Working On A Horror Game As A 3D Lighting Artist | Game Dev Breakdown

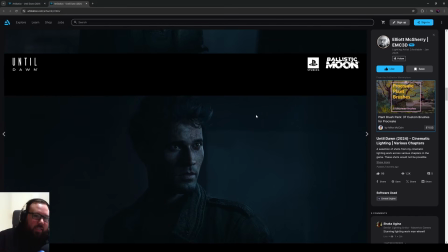[12:24]
I know I talk about physically based lighting. You want lights to always come from light sources. For gameplay, yes. For cinematics, those rules don't apply. You can, because you've got fake lights hitting the character at the end of the day.
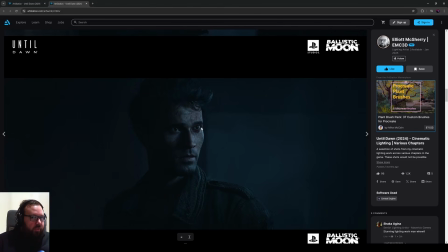[12:37]
So it's all about the cinematic shot. Don't go overboard though. You don't need to have more than 5 lights a lot of the time for a single character shot. 4 is pretty much enough. Now with this shot, I would improve this shot. So you notice the background is very dark.
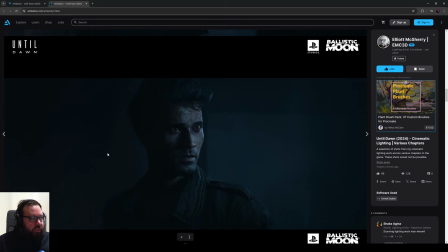[12:51]
So I personally would have placed 1 or 2 spotlights in the background of this shot if I could do it and improve it to just bring up some detail, because at the moment, yeah, it's 6.5%, but you can't really see anything because there's no light bringing out the forms.
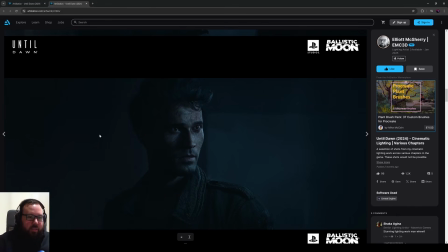[13:05]
So that's where the gameplay lighting is, but in the cutscene, I would have ideally brought that up with a spotlight. Like here.
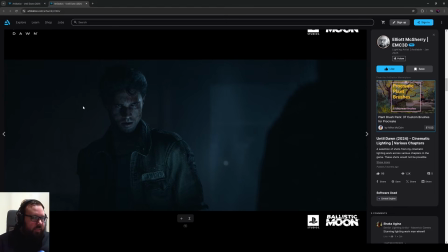[13:12]
You can see in this shot I brought this up a little bit to give a gradient, but I didn't redo it here.
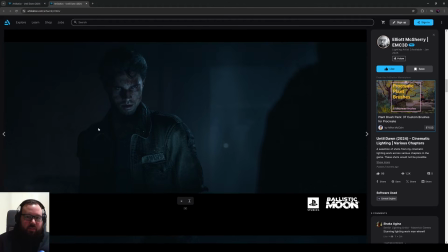[13:18]
So it's just something that I missed because, it happens in production.
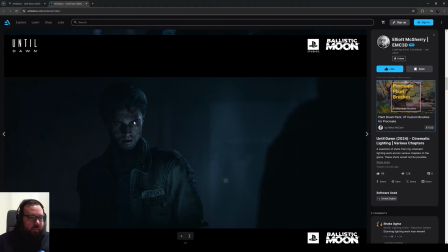[13:23]
For this shot, I placed the key light below and facing up because he looks very evil in this shot with how it's animated and the expression. So you can see here, my light is down here, pointing up, and then I have a fill light.
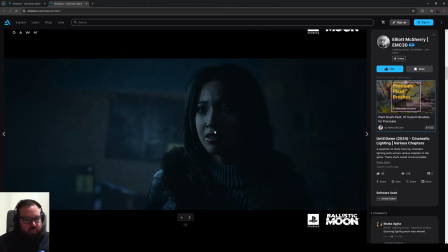[13:35]
A lot of the time you can look into the eyes of the character and that will sort of tell you where the key light is in a lot of cases.
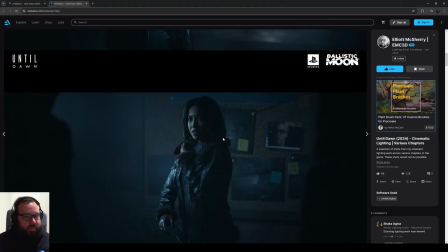[13:43]
So that's the recipe for cutscene lighting. Now, what would I change if I was doing things now?
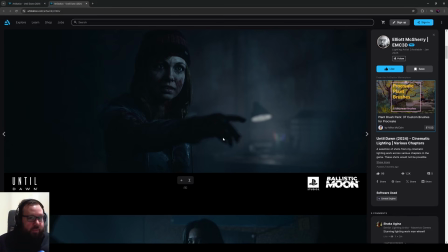[13:48]
So I would make pretty firm rules on using only 4 lights per character.
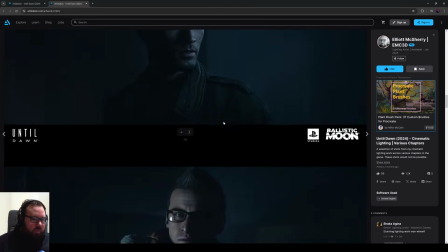[13:55]
You'll also notice there aren't many wide angle shots with multiple characters in because they are pretty tough to light.
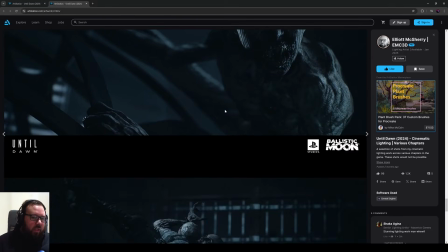[14:02]
They don't look that good at wide angle. But when you do, you can't just have lots of lights.
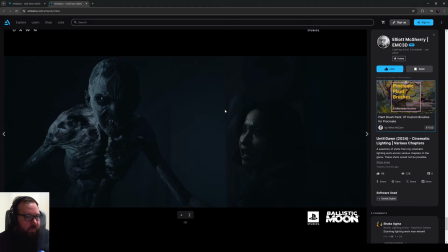[14:08]
You generally will have 1 to 2 lights per character. You'll have to be very optimal. So lighting people in groups is actually quite tough when it comes to cinematics.
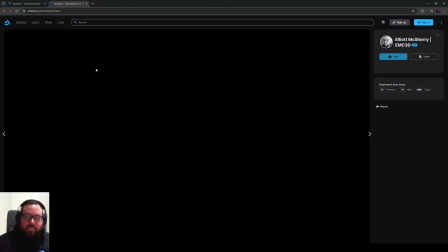[14:17]
That's why a lot of these portfolios, including mine, you will see it's all the juicy cinematic shots most of the time.
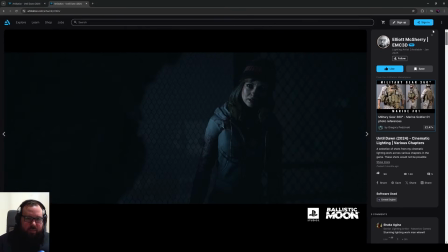[14:27]
But yeah, you always want to be careful of how many lights you put in because you can still drop below 60 FPS in a cutscene, but you just get more freedom of how you place those lights when you're doing it.
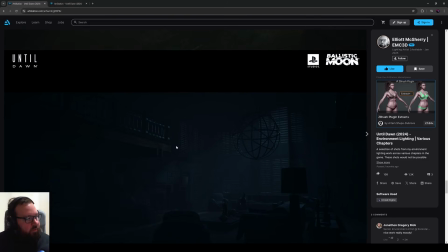[14:37]
So for environment lighting, it's important to note that we weren't physically based on this project.
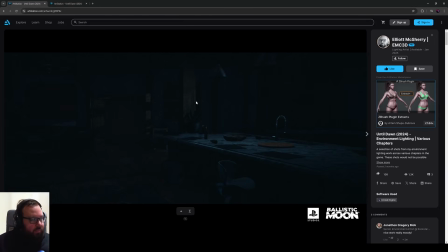[14:44]
I started to learn about physically based lighting towards the end of this project, and I know a ton of things that I would do differently on here as a mid-level lighting artist to help my team out. But ultimately, I'm still proud of the work we did. So there's lots of fake lights in these sort of levels. They're placed high up so the character doesn't walk through them, and they highlight parts of the environment.
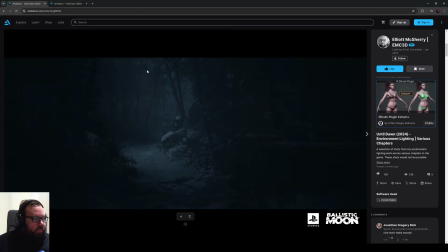[15:04]
So in an environment like this, I have a spotlight in the air every sort of 10 meters, and it just highlights the path. One of the things I would change is I would lift the skylight up a lot more in these levels by at least triple,
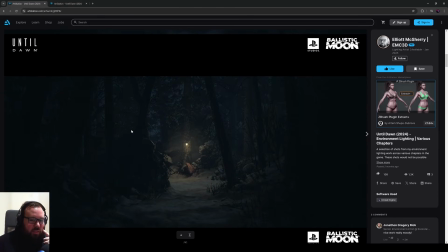[15:20]
because I think ultimately the game was a little bit too dark, even with our current settings, for gameplay. And that can be quite difficult for a player to map the space. Like this level is too dark, so I would for sure lift up
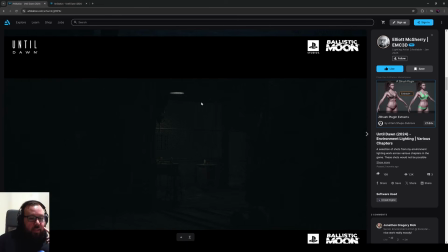[15:35]
the skylight or exposure to bring more detail out of the shadows.
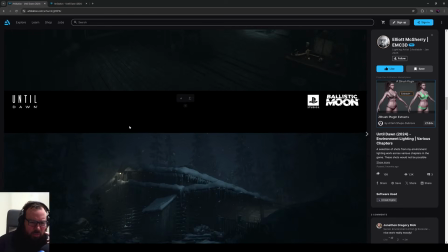[15:40]
So darkness in games is very, it's one of those things that's quite tricky to get right from art direction and from design,
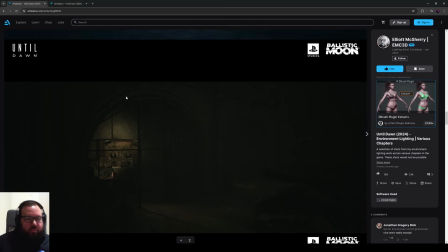[15:50]
because one wants cinematic blacks and the other wants accessibility so the player can map the space, and you've got to find like a middle ground for that, which is always a challenge.
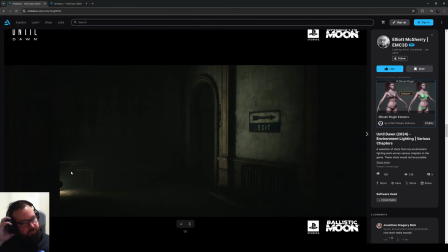[16:00]
But yeah, with these levels, I try and place lights in front of doors to help guide the player or highlight sort of places.
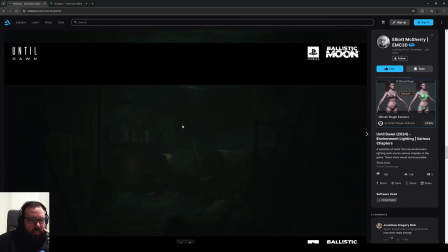[16:09]
That's just your general sort of lighting approach. If you have windows, the more windows the better, because you can put a light outside the window to guide the player.
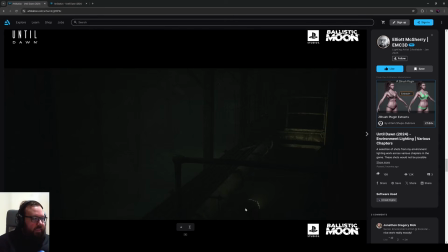[16:18]
In this level in the basement, you can see I've got this light that highlights this area. I just thought that looked cool, and the player had to go down there anyway. They have to go across this bridge. So a lot of it is just trial and error.